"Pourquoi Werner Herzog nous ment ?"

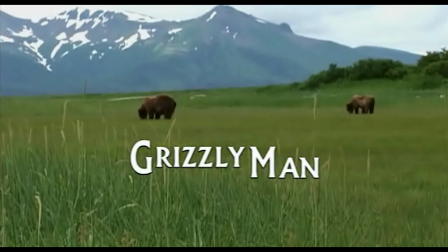[8:10]
Si nous prenons comme exemple son documentaire Grizzly Man, dans celui-ci, la destruction et la fragilité de l'homme pèsent sur toutes les séquences.
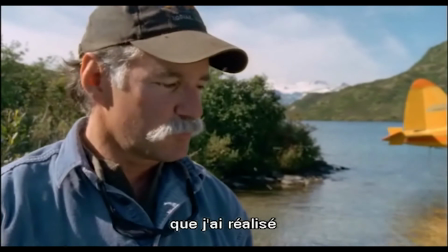[8:18]
Le corps est malmené et montré comme constamment en danger, renvoyant, en tant que spectateur, à la propre fragilité de notre enveloppe.
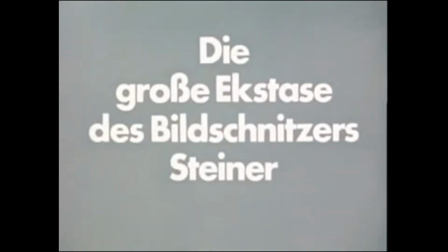[8:26]
C'est la même chose dans Wood Carversteiner, dans lequel il s'intéresse à ce que Herzog décrit comme le plus grand sauteur à ski du monde.
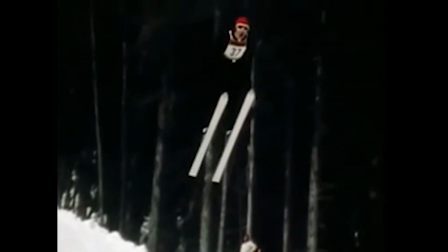[8:33]
Le corps du skieur va être ici à la fois sublimé par l'utilisation de ralentis et par la mise en avant des exploits du sportif,
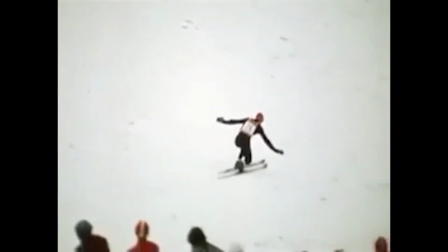[8:40]
mais il sera en même temps malmené par les chutes et les blessures. Et c'est de là que naît la relation au cœur des films du cinéaste,
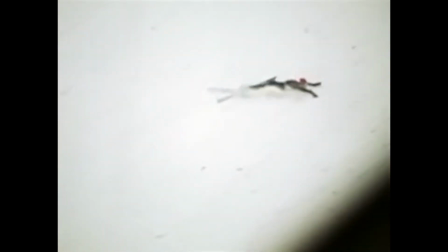[8:47]
l'abandon de son propre corps par l'extase, en embrassant la représentation du corps du sujet, que ce soit par la douleur,
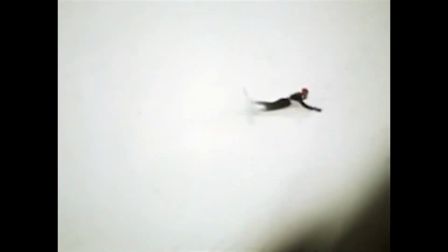[8:55]
la fragilité ou la sublimation.
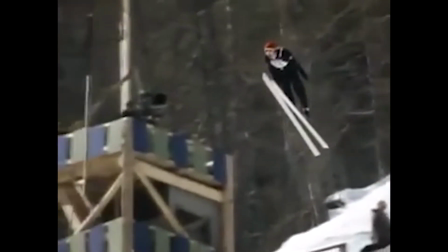[8:58]
Le corps sert, dans le cinéma de Herzog, à ce qu'appelle Ames, une approche incarnée ou incorporée de la narration.
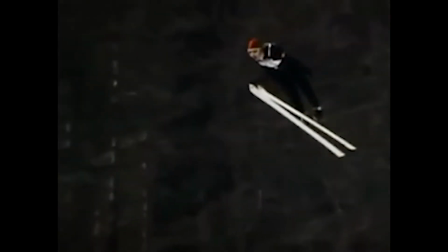[9:06]
Pour mieux comprendre ce concept, il nous faut nous intéresser à un troisième film du réalisateur, L'End of Silence and Darkness.
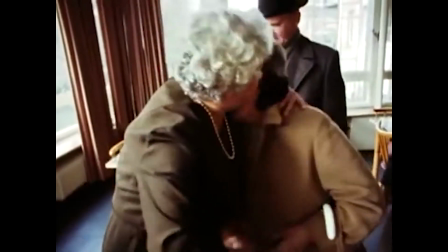[9:13]
Dans ce dernier, Herzog se sert du corps comme un espace de traduction,
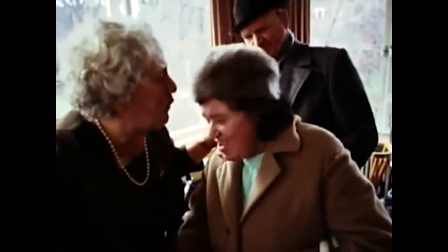[9:17]
entre Fünich Taubinger, une femme aveugle et sourde, sujette du film, et le spectateur.
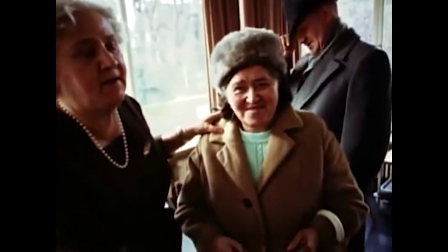[9:23]
Pour nous faire percevoir la façon dont cette personne voit le monde,
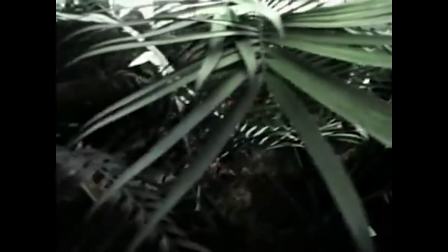[9:26]
il nous plonge par l'entremise de séquences que certains pourraient qualifier de fiction dans l'espace commun du toucher.
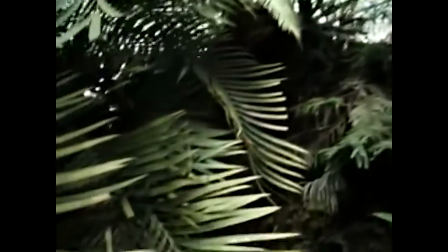[9:33]
Ces passages, qui sont un bel exemple de la stylisation dont nous parions plus tôt, permettent de créer un espace de contact,
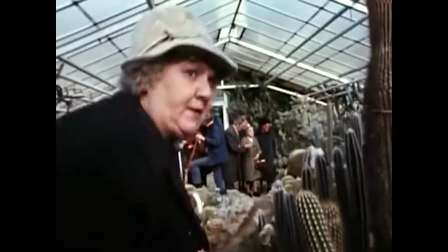[9:39]
d'échanges corporels entre nous spectateurs et les personnes aveugles et sourdes présentes dans le film.
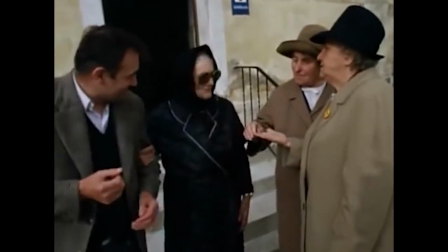[9:46]
Avec ce documentaire, Herzog voulait faire évoluer les mentalités en Allemagne sur le handicap encore très marqué par le nazisme.
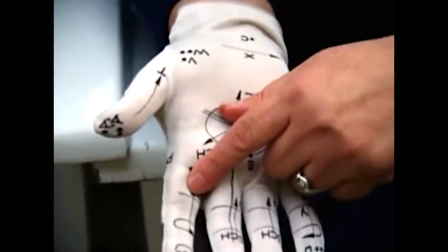[9:54]
Le fait d'essayer de créer un lien corporel entre Fumi et les spectateurs provoqua d'ailleurs à l'époque de vive réaction.
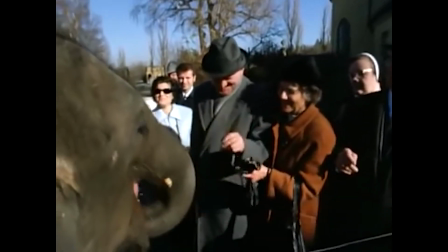[10:00]
C'est ce que Ames appelle une approche haptique du cinéma,
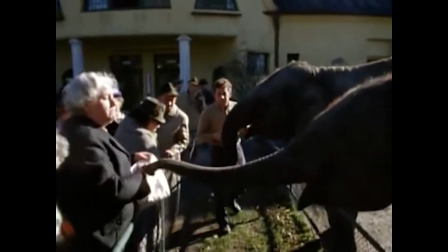[10:04]
c'est-à-dire une mise en scène qui cherche à faire ressentir par le regard et ainsi permettre une traduction entre spectateurs et sujets,
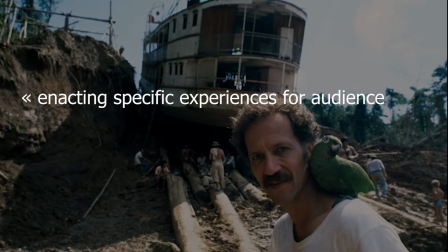[10:13]
au sens de mettre en scène des expériences spécifiques pour permettre à l'audience de voir, entendre et ressentir dans son propre corps.
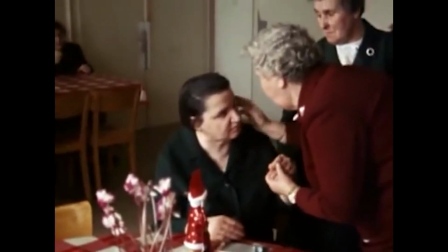[10:22]
Cependant, cette envie de se servir du corps pour incarner son propos, que ce soit dans Land of Silence and Darkness,
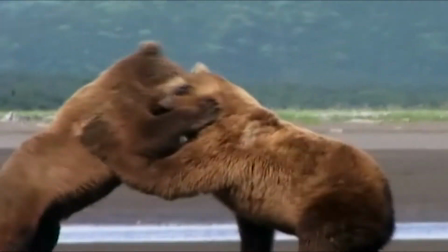[10:29]
Grizzly Man ou n'importe quel autre de ses films, pose un problème.
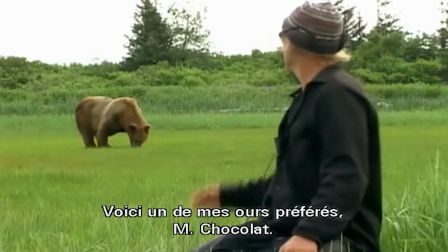[10:34]
Car par ce procédé, Herzog crée une relation déséquilibrée entre lui, son sujet et nous spectateurs.
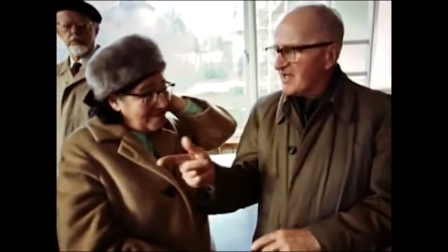[10:40]
Dans un cas comme Land of Silence and Darkness, où les personnes impliquées ne peuvent pas voir le résultat,
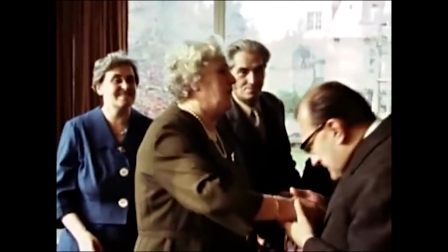[10:46]
cela peut être problématique et poser une question qui suit Herzog depuis le début de sa carrière.
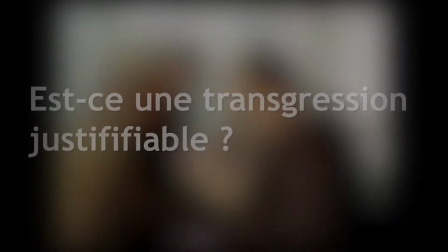[10:51]
Est-ce une transgression justifiable ? Le deuxième aspect qui compose la vérité extatique est très lié au premier.
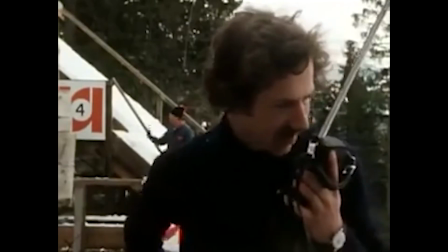[11:00]
C'est la voix. A partir de 1974 et Woodcar-Rosch-Steiner, Herzog apposera sa voix sur quasiment tous ses films.
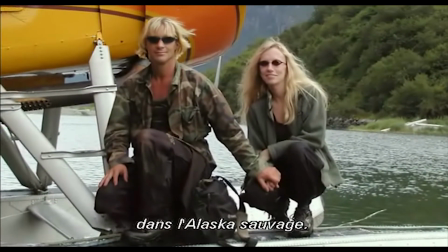[11:08]
Elle peut être over, c'est-à-dire ajoutée en post-production après le tournage.
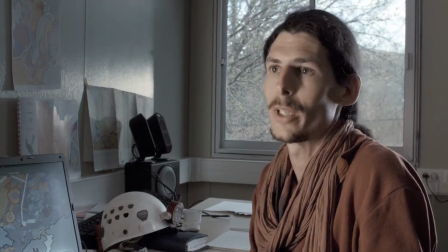[11:12]
Mais elle peut également être présente dès l'enregistrement, lorsqu'on entend poser une question, par exemple.
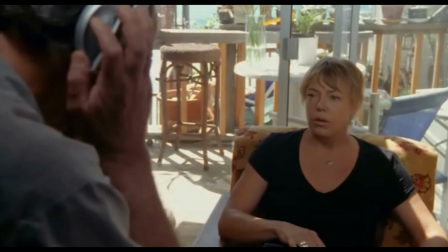[11:18]
Chez Herzog, l'intérêt n'est pas seulement d'accompagner ses films d'une voix pour faciliter la narration,
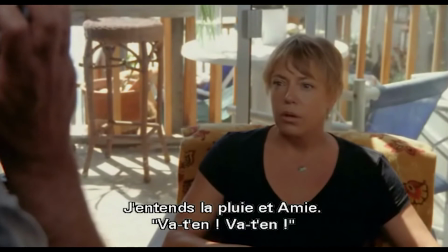[11:23]
le but est d'installer par celle-ci une présence, au moyen de ce que Roland Barthes appelle le « grain de la voix ».
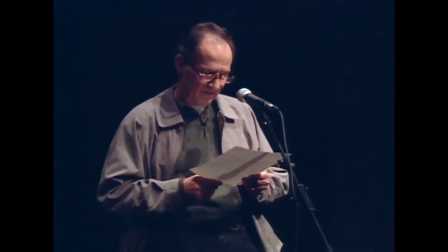[11:29]
C'est-à-dire par un timbre, un ton ou un accent particulier, et je pense qu'il n'est pas abusif de dire que Herzog a une voix réellement unique et reconnaissable entre toutes.
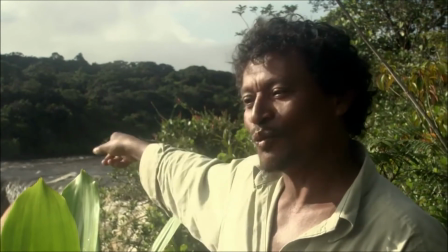[11:38]
Celle-ci lui permet d'incarner une figure d'autorité dans ses films et de renforcer le lien déséquilibre qu'il existe entre lui, le sujet et le spectateur.
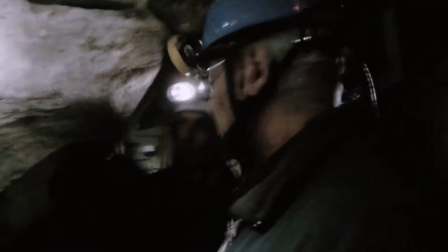[11:47]
Cette volonté d'appuyer sa présence se reflète également dans sa volonté d'apparaître à de nombreuses reprises dans ses films.
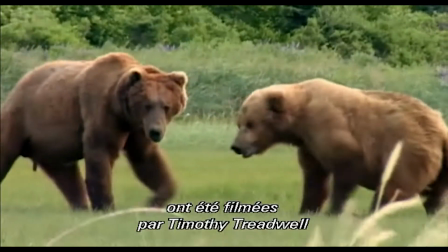[11:53]
Lorsque Herzog parle, il le fait vers nous, depuis le sujet.
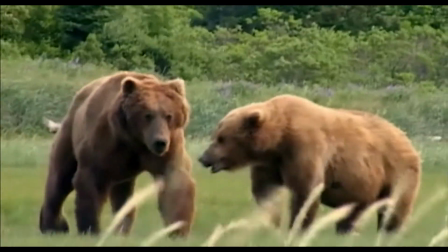[11:56]
Nous avons alors l'impression que sa voix vient de l'image elle-même, comme si elle y était encore, comme une force supérieure qui plane au-dessus du film.
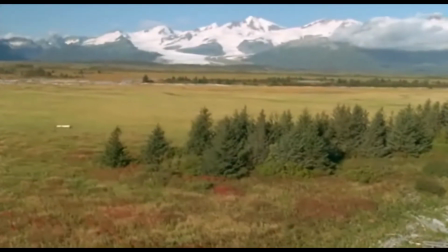[12:08]
Le troisième aspect constitutif de la vérité extatique, c'est l'utilisation du paysage.
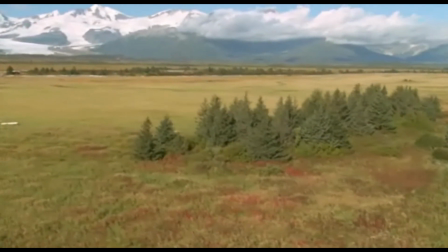[12:13]
Nous en retrouvons dans la quasi-totalité des œuvres d'Herzog, documentaires ou non.